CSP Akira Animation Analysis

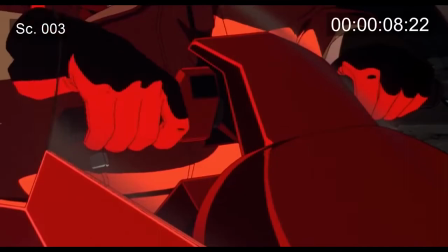255s
So props to the animators for making this angle look so good with such a complicated sweeping motion.
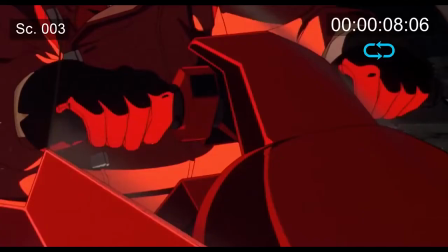260s
Scene 3 is another short one, Kaneda revving the bike up. To make the motorcycle engine rumble, the animators use a technique called traceback animation.
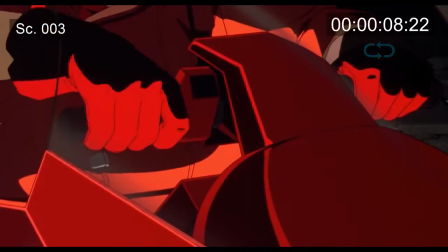268s
This is when an element has two poses, an A pose and a B pose, and the animators rapidly switch back and forth between these poses to give a simple idling animation.
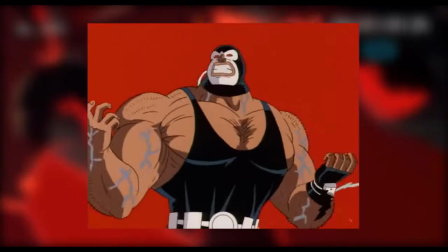277s
The cycle can have more poses, but the technique is still a rapid animation cycle.
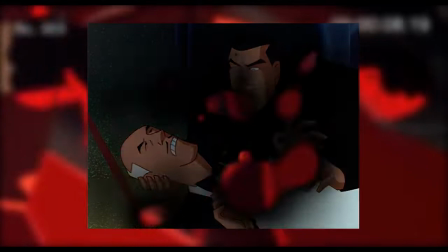282s
Animators will also use this technique to simulate a character struggling, or something like a character shivering in the cold.
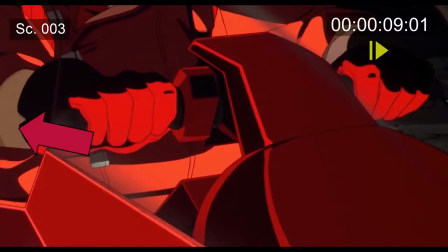288s
You can tell it's used here in Akira because there is also an animation error screen left. A white speck of dust pops on and off on the b-pose of the animation cycle.
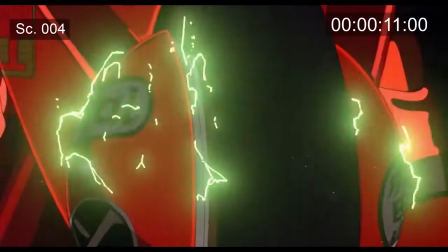298s
Scene four is just a push-in of the motorcycle tire.
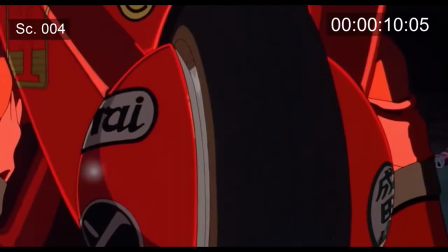301s
We have some cool electricity effects with some inner and outer glow effects to make the electricity more interesting.
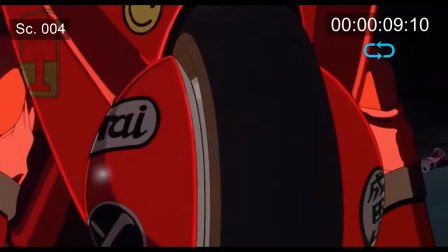308s
There are some changes on the lighting effects on Kaneda's legs. They do not match the electricity effects.
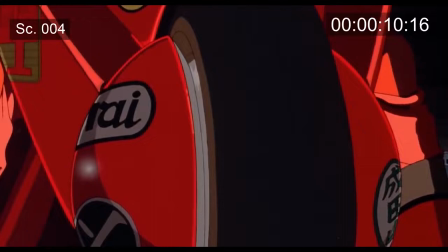313s
They more closely match the revving of the motorcycle. This is a good way to keep the scene alive and a nice little detail.
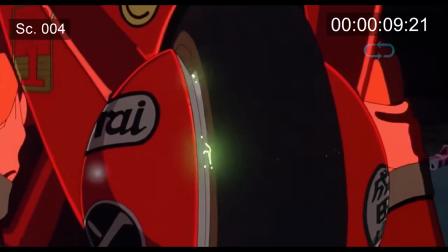319s
A lot of the stuff I've been talking about here you never see in TV animation or cheaper animation.
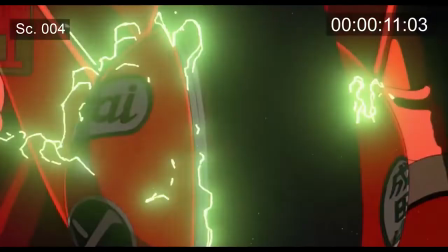324s
Every new drawing is a lot of money that could be saved by just holding a frame still.
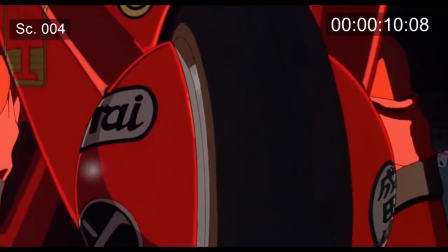330s
Most people won't notice. But this animation team is giving it their all and nearly every frame is a new drawing.
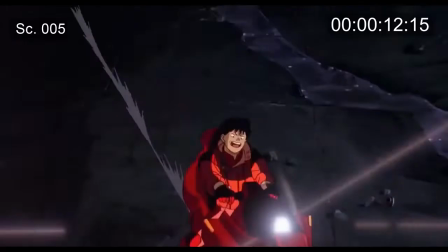337s
Scene 5 shows Kaneda revving up and taking off. We're in the same three-quarter downshot angle as scene 2, so again it's impressive the scene looks good at all.
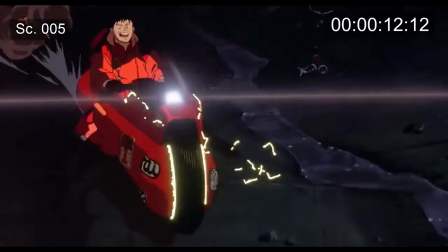345s
The only other thing to note here is the lens flare lighting effect on the bike. I like how it twists and changes every frame.
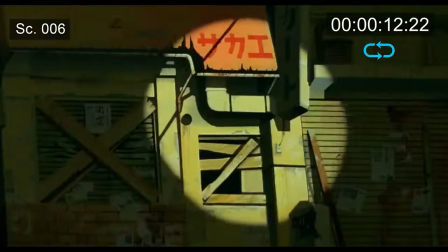352s
These are more details that most animators would skimp on. Scene 6 follows the headlight of Kaneda's motorcycle panning across a painted BG.
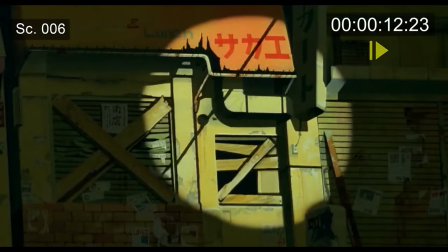361s
Not much to talk about here, right? That's where you're wrong, mon frere. Remember that the painted BG cannot be manipulated, and it's a perfectly flat element.
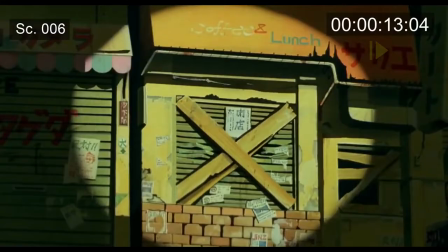368s
Notice that the spotlight conforms to the indents on the wall.
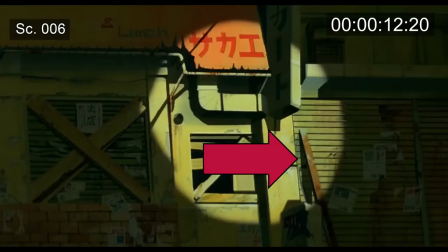372s
The animator had to carefully draw this spotlight frame by frame to make the background feel like a 3D element.
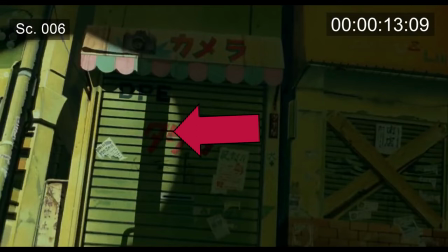378s
They even drew a moving drop shadow on this board, this telephone wire, and this light pole, all to make the scene feel 3D.
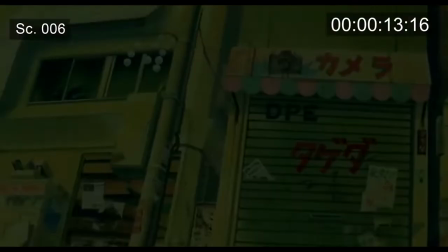386s
Amazing amount of work for a scene that is not even one second long.
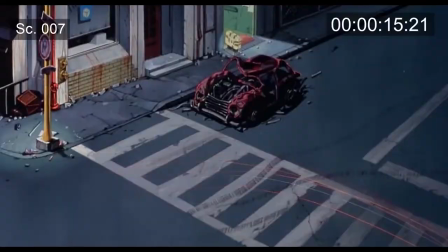391s
Scene 7 is our first big action scene and our most complicated scene yet. Although as we've learned, every scene is secretly complicated.
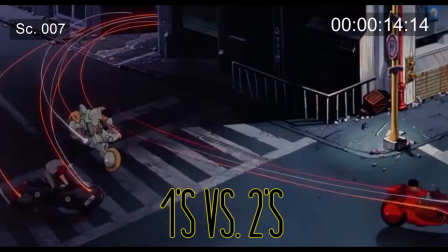399s
Let's quickly talk about the two major forms of animation. Not 2D and CG, but animating on 1s and animating on 2s.
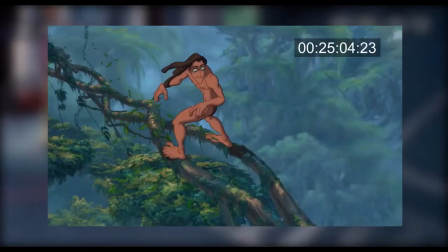406s
Animating on 1s is animation that has a new drawing every single frame. This results in a smooth, detailed, and articulate look to the animation.
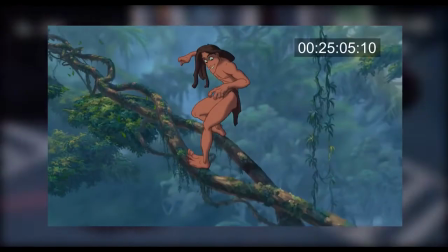414s
It also costs a fortune and takes forever and needs to be just about perfect to look good.
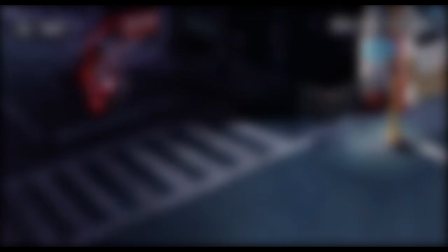419s
This type of animation is usually only reserved for prestige animation like feature films that have the big budgets to cover all the necessary drawings.
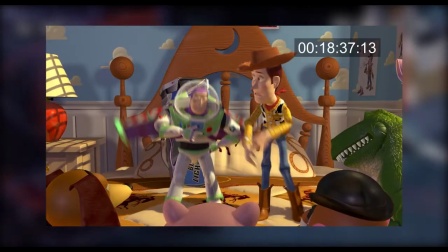427s
Almost all CG animation is on ones since the computer can do more of the animation heavy lifting, and it just plain looks weird if CG is not on ones.
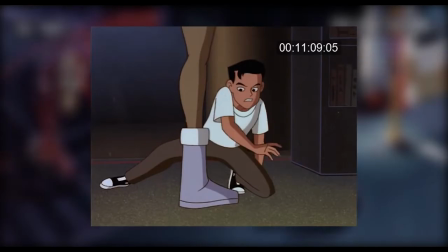436s
Animating on twos is where there is a new drawing every two frames. The result is a bit snappier and quicker, with more little jumps between poses that is still readable to the audience.
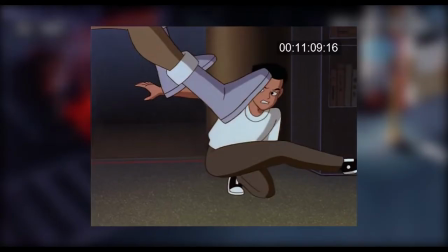446s
It's also literally half as much work and half as much money as animating on ones.
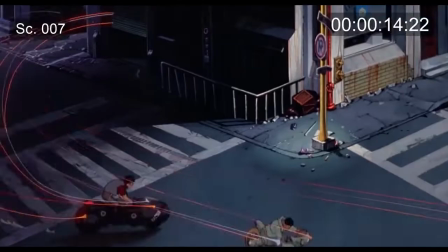451s
So this is usually used on TV shows and other small budget projects. Akira is primarily animated on ones for that smooth and articulate motion.
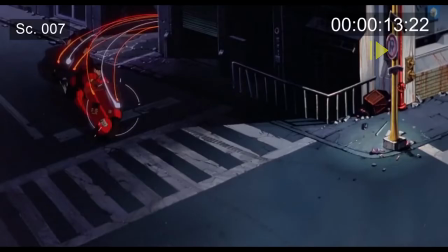460s
But look at this scene. Notice how all three of the motorcycles are pausing in between different frames. This is a beautiful combination of animating on 1s and 2s to create an exciting shot full of energy and motion.
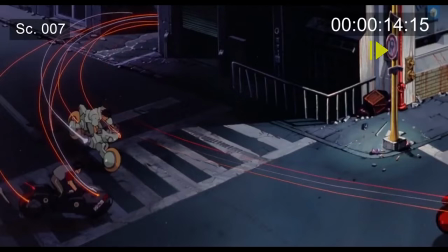473s
The motorcycle speeds can be adjusted from slow to fast by changing them from 1s to 2s throughout the scene.
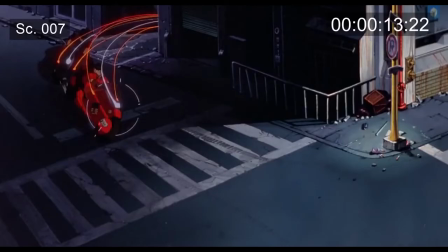478s
Every frame is a moving image, even if not every character is actually moving.
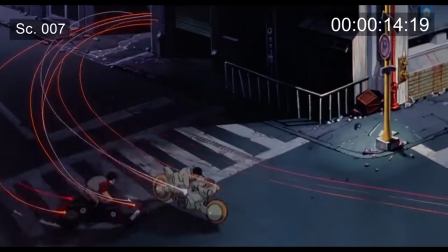483s
This is just brilliant problem solving by the animation team, and this is the shot that made me want to do this video all together. Really excellent work here.
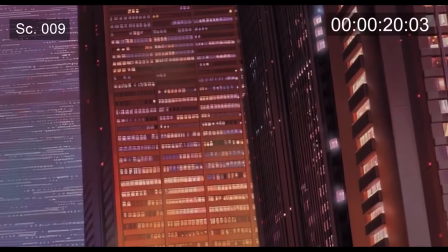492s
Scenes 8, 9, 10, 11, and 12 are excellent examples of a multi-plane camera move, or parallax.
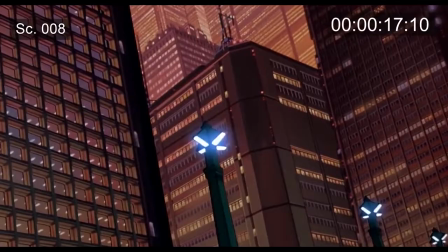500s
This is where a background is broken up into several individual elements and moved across the scene at different rates of speed to give the illusion of depth in a scene.
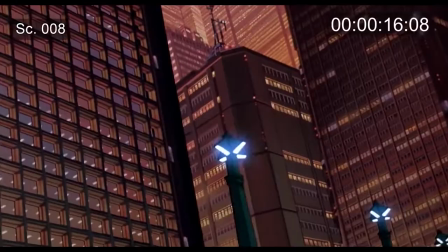508s
You've probably seen examples of Walt Disney's patented machine the company built specifically for camera moves like this, so it's not like this technique is new or anything.
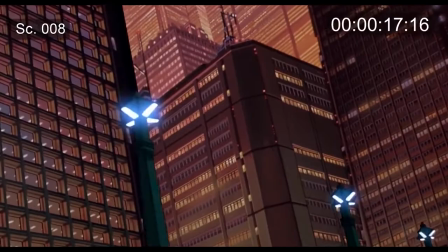517s
I really like the parallax of the buildings here in scene 8, and it gives the surrounding city a very densely packed sort of feeling.
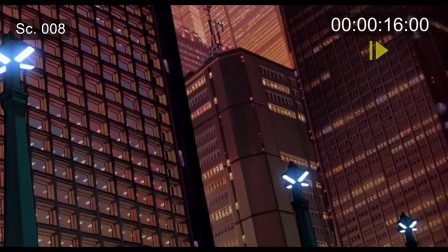524s
However, the streetlights in the foreground look a little stroby here because they are animating on twos while the rest of the BG is moving on ones.
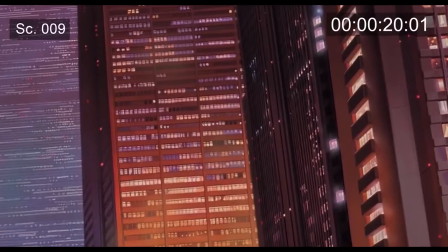532s
Not so bad you notice though. Scene 9 is a different take on the parallax effect. A little cleaner since the motion of the buildings are all going the same way.
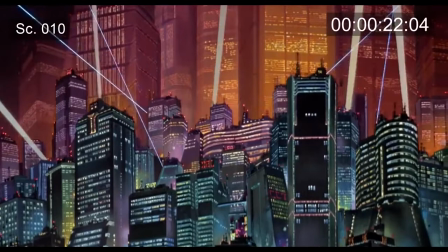540s
Very nice skyscraper paintings from the BG team. However, scene 10 is pretty rough in my opinion.
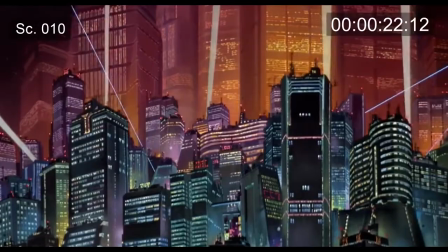546s
The three separate layers of the BG feel very flat and cut out to me.
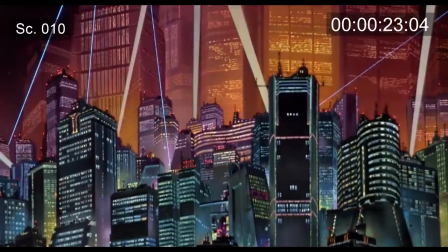551s
This is because the building paintings are drawn at different angles like they're on a curve, but are panning straight right to left.
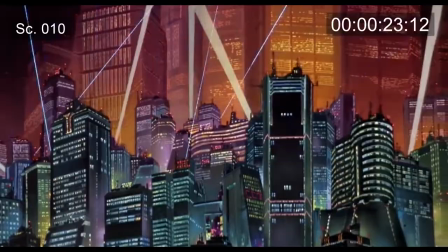559s
Not really a big deal though, and the laser beams and spotlights in between the BG layers distract from the strange motion.
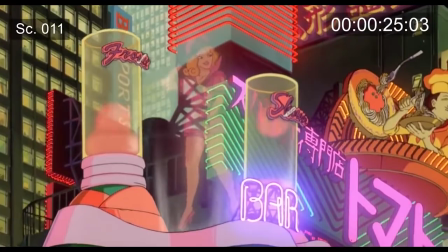566s
Scene 11 is a very clean example of parallax, with lots of beautiful animation here in the foreground.
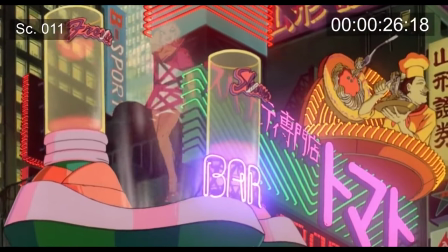572s
Parallax works best when it's very simple, like in this scene.
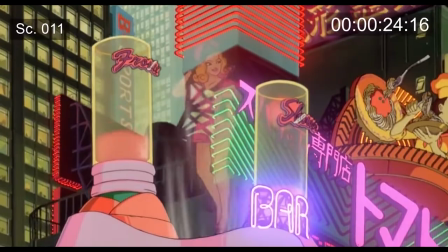575s
I love the lighting effects and glows on all of these flashing neon lights, and there's a nice transparency effect on this woman walking.
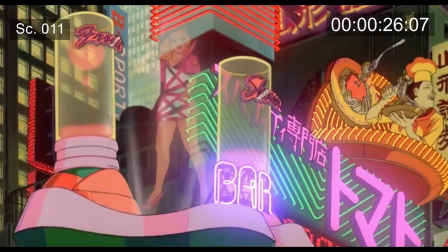582s
Nice compositing work here to put all these complicated elements together in a realistic way.
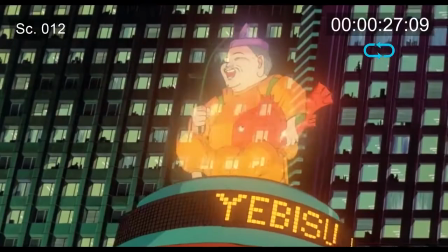587s
Well, as realistic as a futuristic super city can be. Scene 12 is another simple parallax effect.
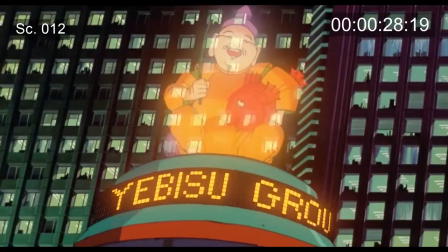593s
Nice job on rotating this hologram character. Characters rotating is really hard to do and easy to screw up.
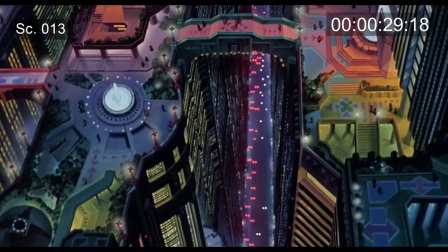600s
TV production will try to avoid this as much as possible. there is some dirt on the cell at 2710.
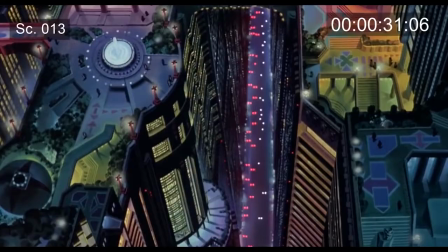608s
Scene 13 is not an example of parallax, just a panning camera shot. I love the detail of the painted BG.
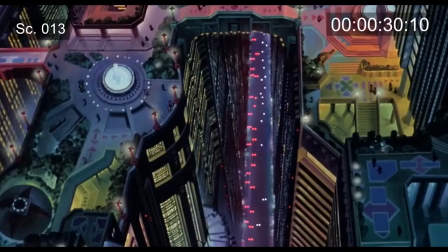615s
You don't even notice how much detail is in this shot until you freeze frame it. The amount of work put into these scenes that are only about a second long is phenomenal.
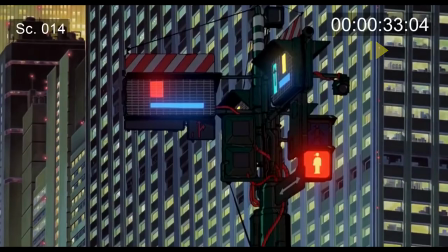624s
Scene 14 is just a weird future streetlight changing signs. There's a minor compositing error at the top of the scene where the bg moves when it shouldn't.
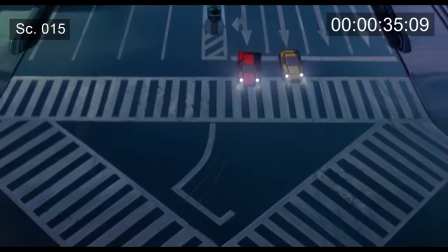633s
On a non-animation note, how the hell does this stoplight work? Why does future Tokyo not have green lights? Scene 15 is another simple shot of these two cars driving off. I believe there's another compositing error at the top here where the car's headlights flicker on, but hey, maybe in the future your headlights turn off at stoplights?
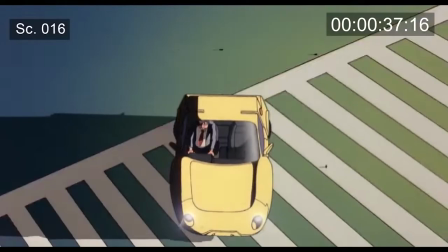650s
I don't know. Scene 16 has a great lighting effect of the incoming motorcycle headlights creating this long cast ground shadow on a car.
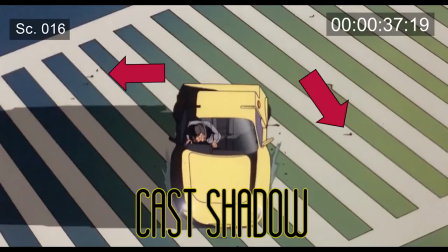659s
The animators even drew the shadows on these little pebbles in the street. If this was a TV production someone would get promoted to king of animation for putting all this detail into a scene.
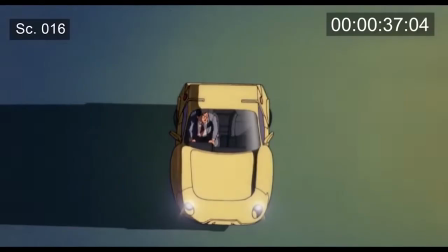669s
Adding the rocks makes the camera move more interesting because we see more things panning in the BG and moving backwards in perspective.
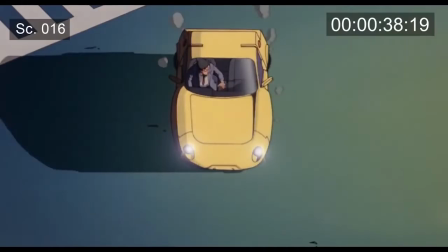678s
The animators could have very easily just removed the rocks and not worry about anchoring the rocks to the moving BG or adding the long cast shadows,
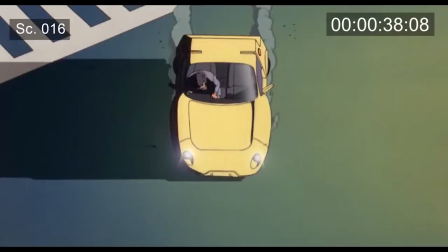686s
but they did and this scene looks fantastic. Another detail that almost everyone watching will never notice but took a lot of hard work to accomplish.
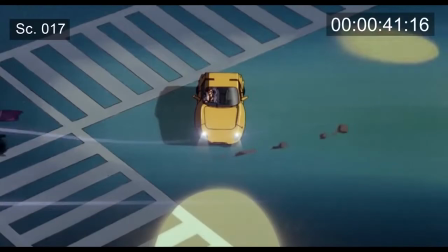695s
Don't worry animators, I see you. Scene 17 is a static shot of these bad guy bikers going around the yellow car.
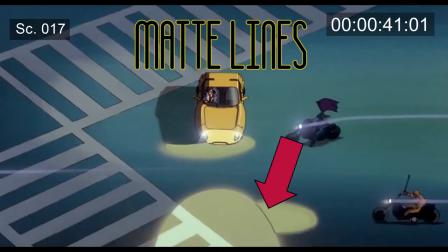702s
I like the detail of the biker's shadows appearing in the car's headlights, but I also noticed there are matte lines where the car headlights and biker headlights intersect. Another minor error in compositing, not a big deal.
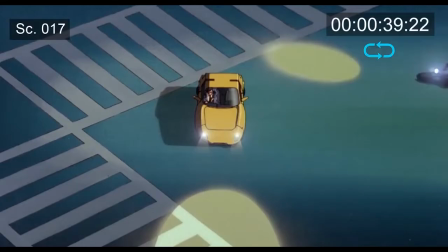715s
This is called a cheat, when something is technically an error when you take a magnifying glass to the scene, but works fine when you play the animation at speed.
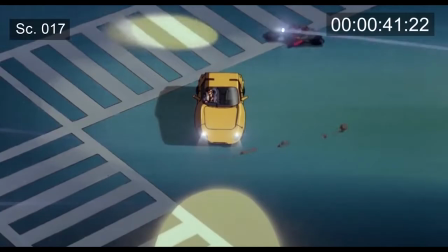723s
Perfectly acceptable in motion, which is all the audience ever cares about.
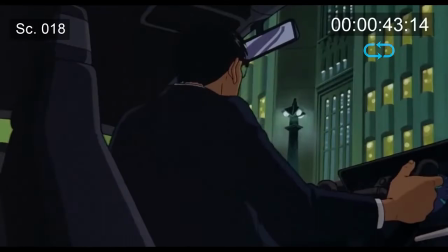727s
Scene 18 starts with this cool light effect coming through the driver's side window, implying another bike is coming right at the car.
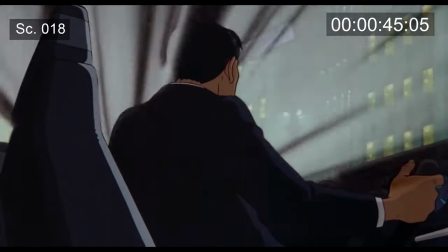734s
Very cool effect and attention to detail as the rays of light animate through the scene,
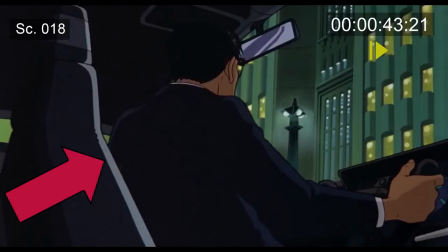738s
although the rim light on the car seat fades on about three frames too early.
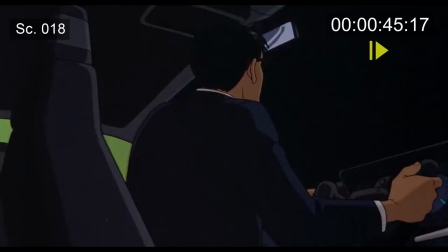743s
I like the effect on the windshield's smash. The black and white flashes simulate a big energetic crash.